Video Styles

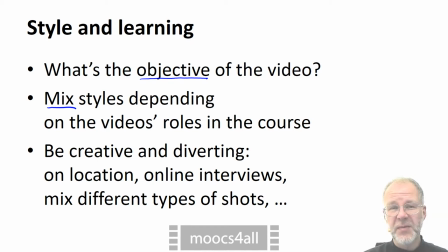4:07 Creativity trumps production value, so have a camera or a smartphone at hand all of the time. For instance, during a vacation, you may have a chance of recording a video for a MOOC on dramaturgy while standing in the ruins of an antique theater.
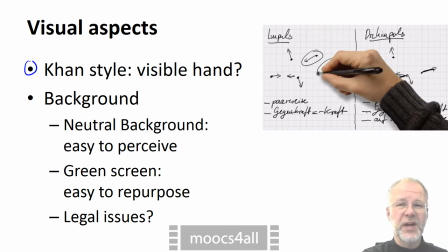4:27 Khan style videos may look more attractive if the lecturer's writing hand is visible. The cheapest way to achieve this is to record both the hand and the writing on plain paper with a single camera. The hand in this video, though, is faked by computer graphics.
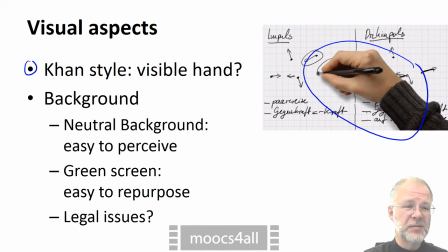4:46 For videos that show a person speaking, you may have to think about the background. No background at all, what I'm using here, is best for visual clarity. If you use a green screen background, you can easily repurpose the video,
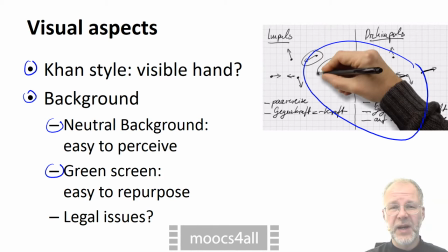5:05 for instance by replacing the background with the logo of a sponsor. You may want to film on location, for instance in a historic library, but better make sure beforehand that you have the necessary filming rights for doing so.
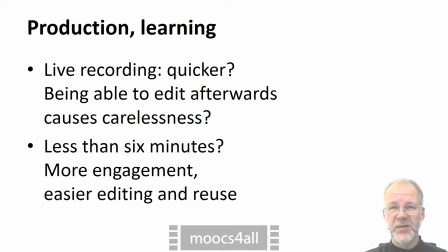5:25 I need to mention two important aspects concerning style, production and learning. First, I always find live recordings far quicker to produce and to edit. When I'm aware that I can redo a video, I tend to do so. This leads to a huge number of attempts and fragments.
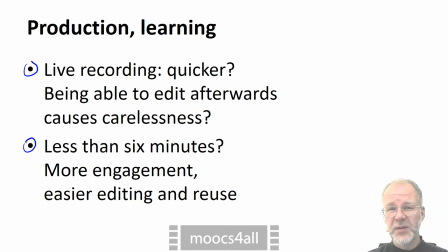5:46 Second, empirical data suggests that users take fewer quizzes if the video before is longer than 6 minutes. So shorter videos seem to be more engaging. In addition, they should be easier to repurpose for other contexts.
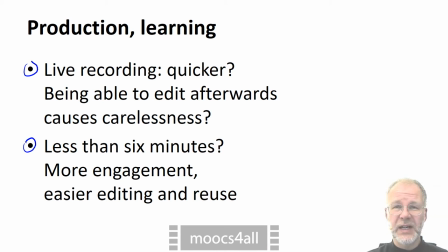6:02 And it's less painful to discard one of them and reshoot it.
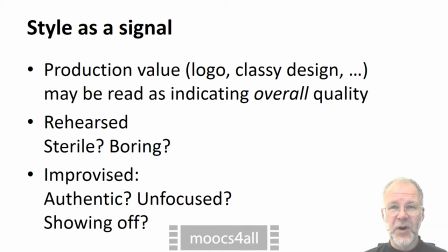6:09 There is the saying that form follows function. But you have to keep in mind that the term function can also refer to not so obvious aspects. One of these aspects may be to signal to the viewer that much care has been applied when creating the MOOC.
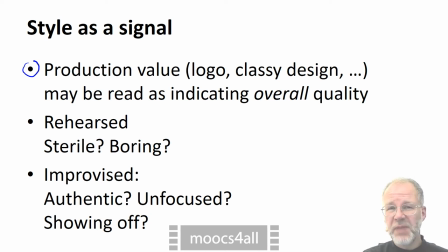6:30 So, production value that is too low may backfire, even though the content and the didactics are perfect. Luckily, the audience is very forgiving these days concerning production value.
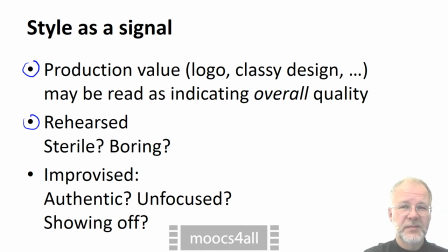6:44 Another tricky aspect of style is whether the rendition is rehearsed. Rehearsed narration may or may not sound boring. Improvised narration may sound authentic at best or unfocused at worst.
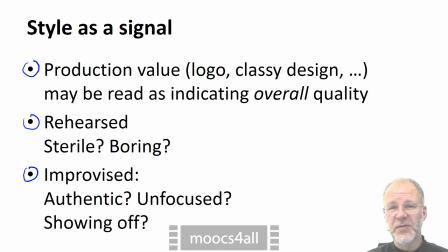7:05 Improvising complicated mathematical derivations in front of a live audience may even come across as bragging.